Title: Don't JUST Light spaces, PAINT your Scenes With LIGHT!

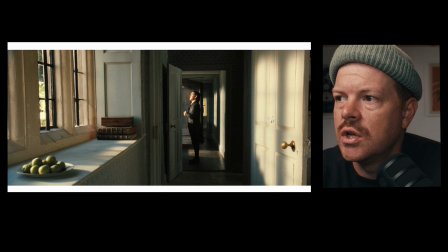490s
I'm going to steal this for so many shoots where I'm just going to put a large fixture outside of each window and try and shoot into as much depth as possible and just have them be hot lights.
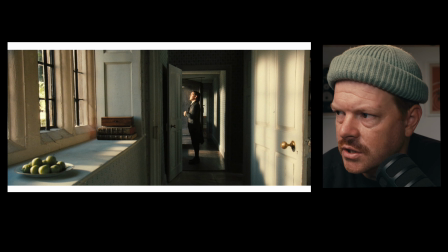503s
And that's just the world. It's gorgeous. It's gorgeous. Okay, let's keep moving on.
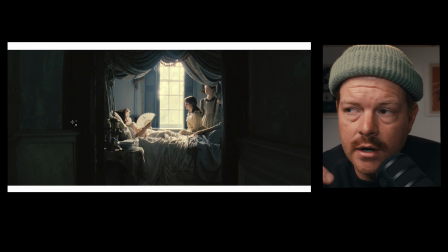511s
I mean, if you guys know John Singer Sargent as an artist and look at this image, tell me that this is not a John Singer Sargent painting. Like, it is. Okay, they're exposing it. This is very bright back here.
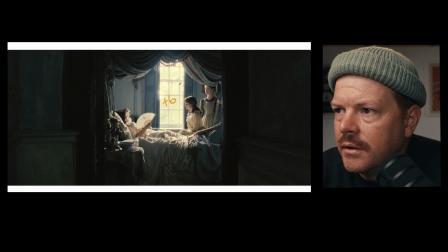527s
This is definitely plus 6 stops over middle gray because they're actually still holding the texture of some foliage outside. That's the great thing about film. Something that I personally would like to get more experience shooting film.
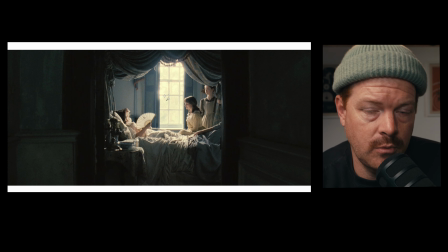541s
But the conventional wisdom of people who have much more experience shooting film than I do say on the internet that film holds highlights much better than digital or traditionally has. And you can see that right here. Like, you can see the texture in all of this.
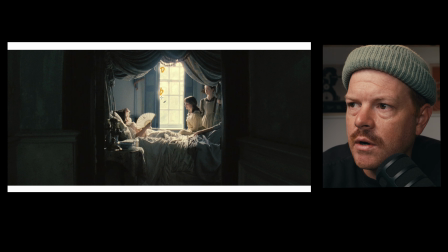559s
And even though probably some tiny little portions of this where it's like glowing is blown out, but so big, huge light, biggest light possible right here, just shooting this direction and hitting this side of her.
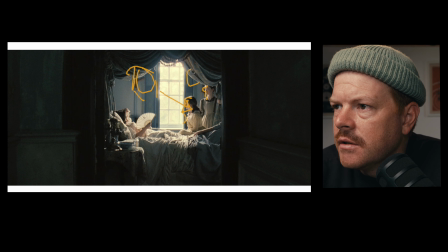575s
It's hitting this side of her. Maybe there's another one over here as well, because there's like a hard light on her. Look at all this this is all just hard light and texture. Now, one thing that I want to point out, and I'd be curious how they actually did it, again, because I don't know, I'm just reverse engineering,
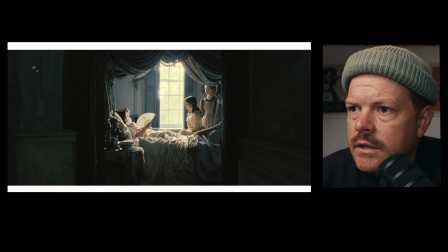592s
and this is all hypothetical, is the idea that you can see like a cool level, which is bringing up this texture here, and there's a lot of reflected light coming back this direction onto the textures of the fabrics. Obviously, there's some sort of fixture creating this, right? Some sort of front lighting.
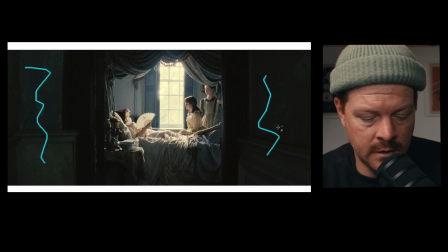611s
I don't know if they were using Kina flows or if they were using some sort of large frame diffusion, but it's a soft, very light front push to be able to create texture in the darkness so that that doesn't completely go to black.
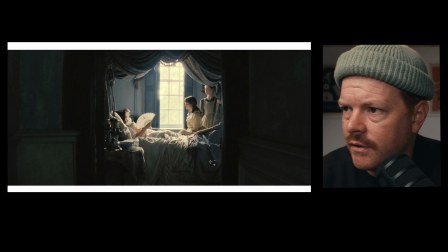625s
But what's happening here? It looks like there's level down there. Do they have a Kina flow over there so that this doesn't get too dark and we still get to see all the texture in here?
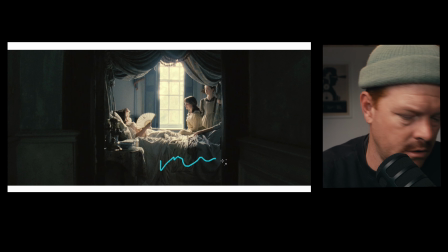633s
And it seems like a little bit cooler than the sunlight.
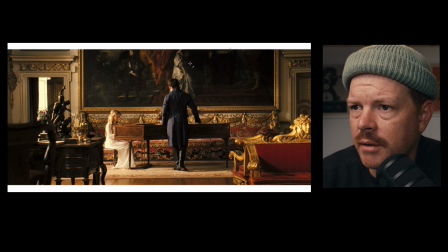639s
I don't know. Look at this beautiful frame. Look, again, I think it's about composition. Like, look at, I mean, kind of like, look at the quality of this painting. I know that the contrast ratios aren't the same, but like, look at the quality and the texture of the dress in this painting, and then the texture in the dress.
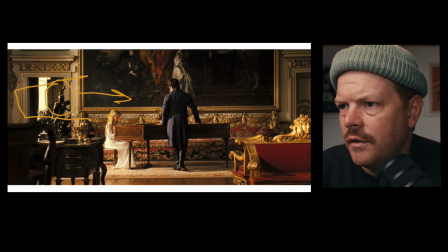658s
Fresnel over here blasting this direction. You can see all the heat on her. You can see all the heat on the side of him. He's got very dark fabrics, so it does make him pop out against the gold. I feel like he pops out here because he's both silhouetted and very well lit at the same time, which I think is incredible.
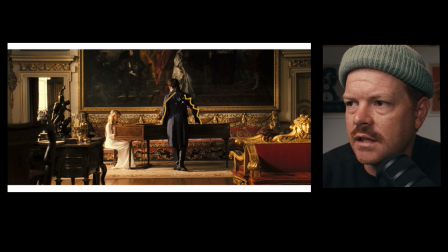677s
But you get those ratios. You get this dark and you get this light by having a really, really bright light.
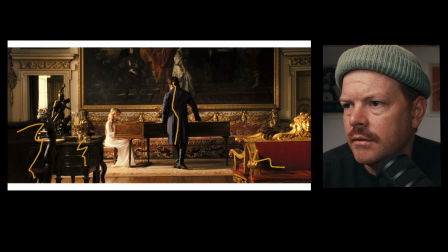684s
Foreground element, midground element, background, layers of items, depth and texture.
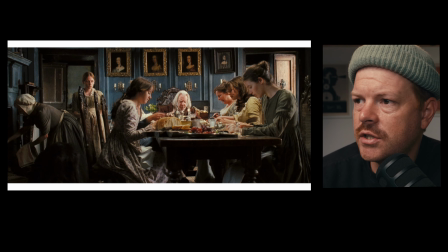691s
It's just repeating. It's beautiful. Okay, here we go. This is gonna be our last image, and I just feel like this is very indicative of the film. It's indicative of the quality of images that are being created for this. Sunlight coming in from a window that is over on this side.
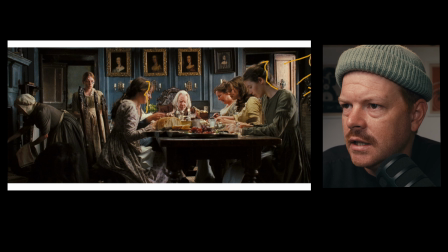708s
You can see that hitting her here, hitting her front, hitting this woman here, hitting the side of him, hitting the back of her head. That's what's happening. That's a big, hard, quote-unquote sun.
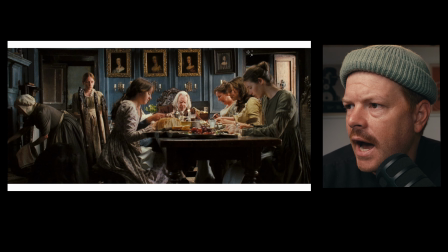720s
You can also see it on this wood textured door. So that, I would say, is probably our key light, although maybe not true. She's definitely getting some sort of front-facing push that's coming this way. You can see that on her skin tones, right? And she has a little hard light edge there.